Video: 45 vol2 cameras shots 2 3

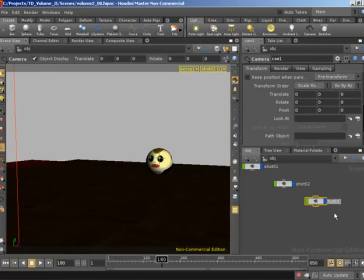247s
I'm going to rename this to shot 03, and I'm going to bring shot 03
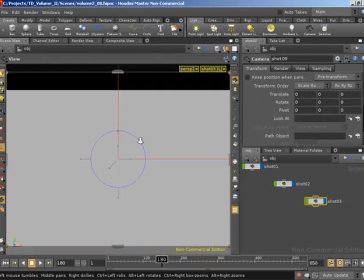253s
as my camera that I'm looking through, noticing that I am still locked to that camera, which is going to enable me to position it
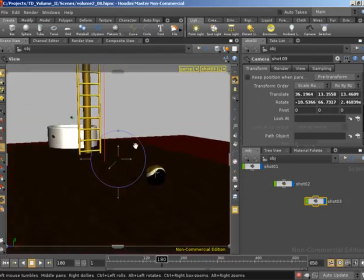260s
interactively.
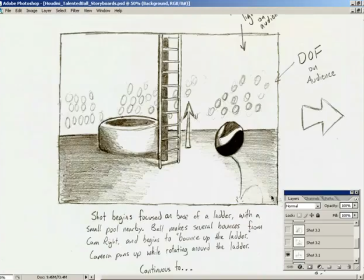261s
Now you'll notice that the character is entering from the right of the frame and moving towards the left, which means again we're on...
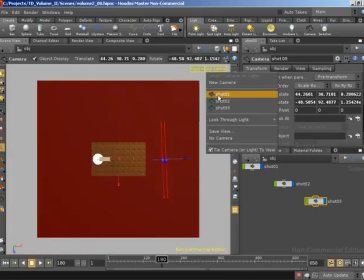270s
As I explode everything, let's grab our shot 3. There we go.
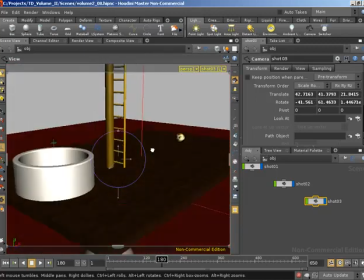274s
Again, we're on this side of the character, which is actually an interesting point in terms of cinematography and that,
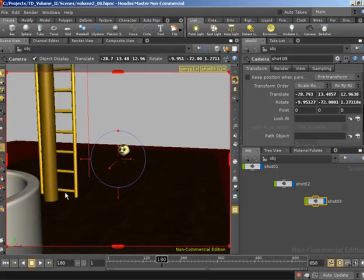281s
because we don't cross the line of action, which means things will flow and they'll make sense.
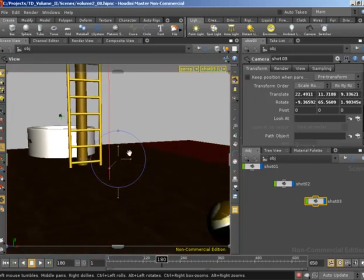285s
So we're going to be on this side of the character, and he's going to enter from the right and move towards the ladder.
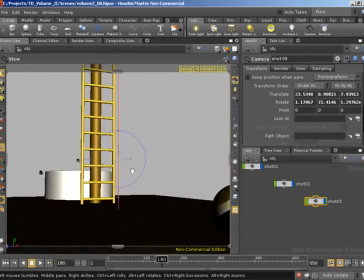292s
Now we are going to be down almost at the same level as the character.
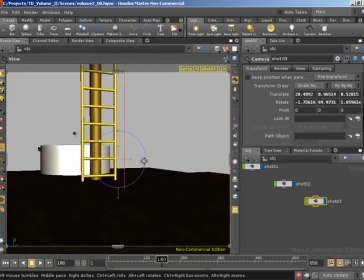297s
Something something like that will probably work quite nicely.
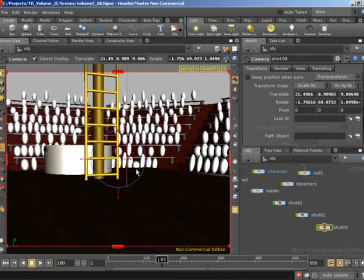302s
I do want to bring in the audience and see how that's working with the rest of that shot. Yeah, I'm fairly happy with that. So the character's going to, let's hide out our audience, so this is going to kill playback.
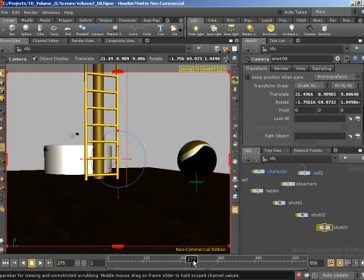313s
Character's going to enter from screen right and move up to the ladder. So let's key our camera in terms of translations and rotations around here. So I'm going to alt left click on translate and rotate to key this current position for our camera,
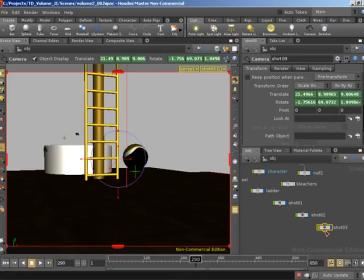331s
noticing we do have shot 3 still selected down here in the network editor. And then as the character moves up the ladder, we're going to track with the character and rotate, pan and rotate around to the right. Now to do the track, I'm actually going to unlock from the camera and move out so we can see the camera.
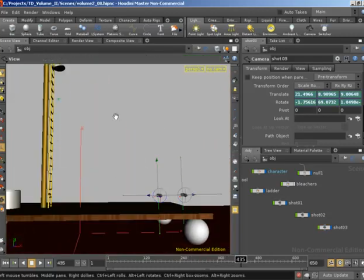348s
And as the character moves up to the top of the ladder,
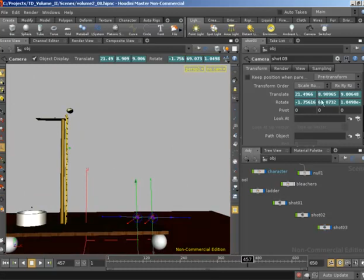355s
I'm going to manually change the translate Y value. So let's bring up the value slider.
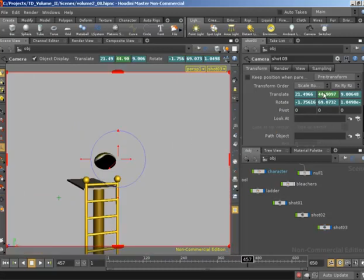363s
And let's switch over to our shot camera so that we're at around the correct level for the top. And with that in place, I'm also then going to grab control again back over the view and bring us round to the right hand side, and also dolly in a little so we're framed up more closely,
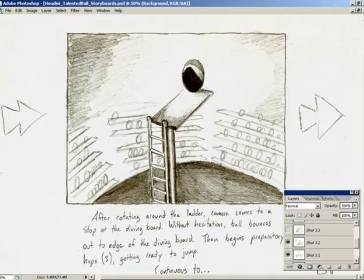383s
because we want to be framed up on the diving board as such.
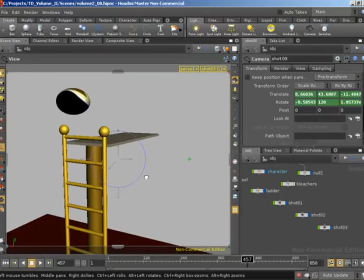388s
So also then we're going to be
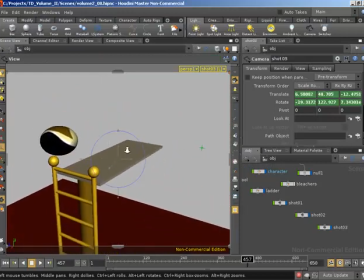392s
slightly greater angles, something around like that will probably work quite nicely.
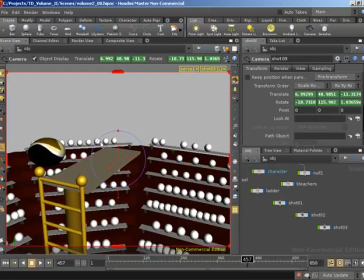399s
I do again want to bring in the bleachers to make sure that everything works in terms of composition with the bleachers. I'm fairly happy with that because it's the camera is going to do that crane motion over.
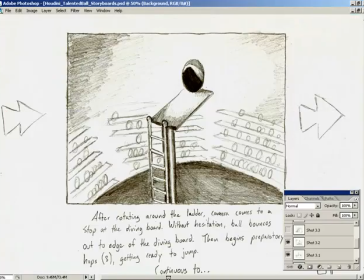410s
If we look at our storyboard here, the bleachers are in a fairly similar configuration.
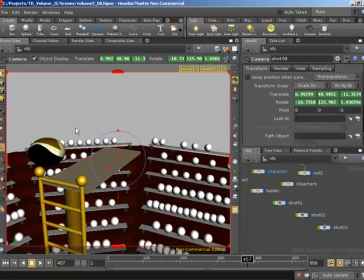415s
We're maybe slightly
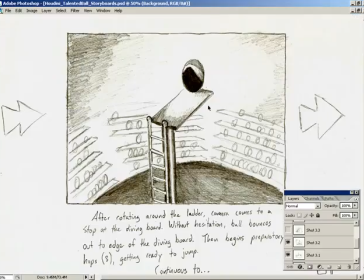418s
higher up than originally intended in the storyboard, and I don't want quite as much of an angle as in this particular storyboard.
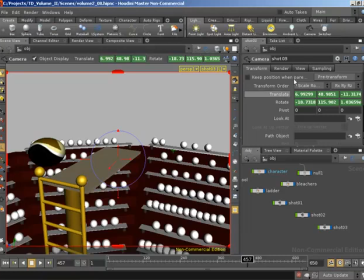425s
I personally prefer a composition something like this. You'll notice AutoKey has taken care of all the keyframes for me, so I don't have to worry about those.
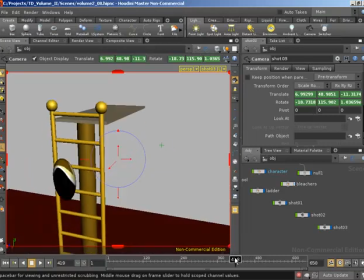434s
If we hide out the bleachers and our scrub, as the character is moving up the ladder,
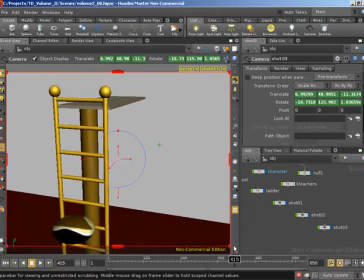440s
our camera is going to track along with the character, dollying in very slightly and panning around.
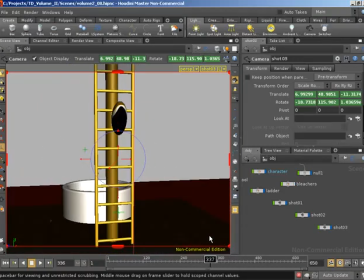447s
We also notice though that it really feels in the center of that motion
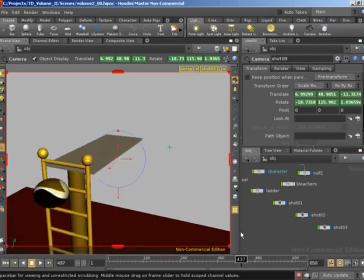453s
that our camera is leading and that the character is following, and that's never a good thing.
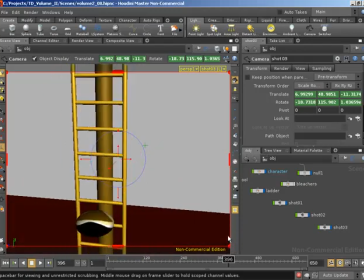458s
The character should be leading the motion of the camera. So what I'm going to do, I'm going to bring up the translate Y in our channel editor.
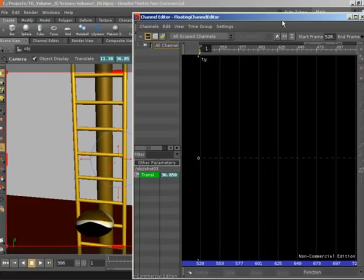465s
I'm going to shift middle click translate Y and push H to home that up.
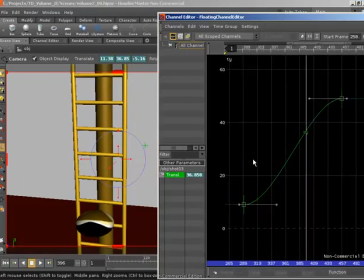469s
I'm simply going to modify the tangents to give a different acceleration to the curve such that our character never ends up in this bottom portion of the frame.
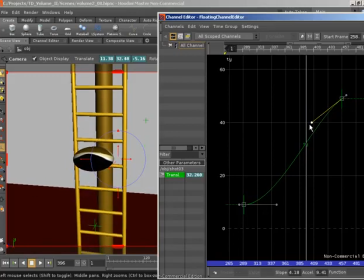477s
So that simply means that we need to not accelerate as quickly at the beginning. So something like that. If we then close out the channel editor and scrub.
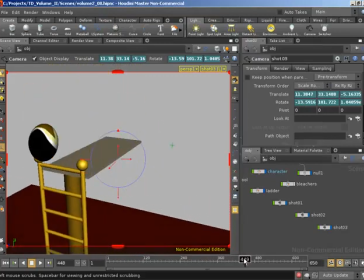493s
So yeah, that's much nicer.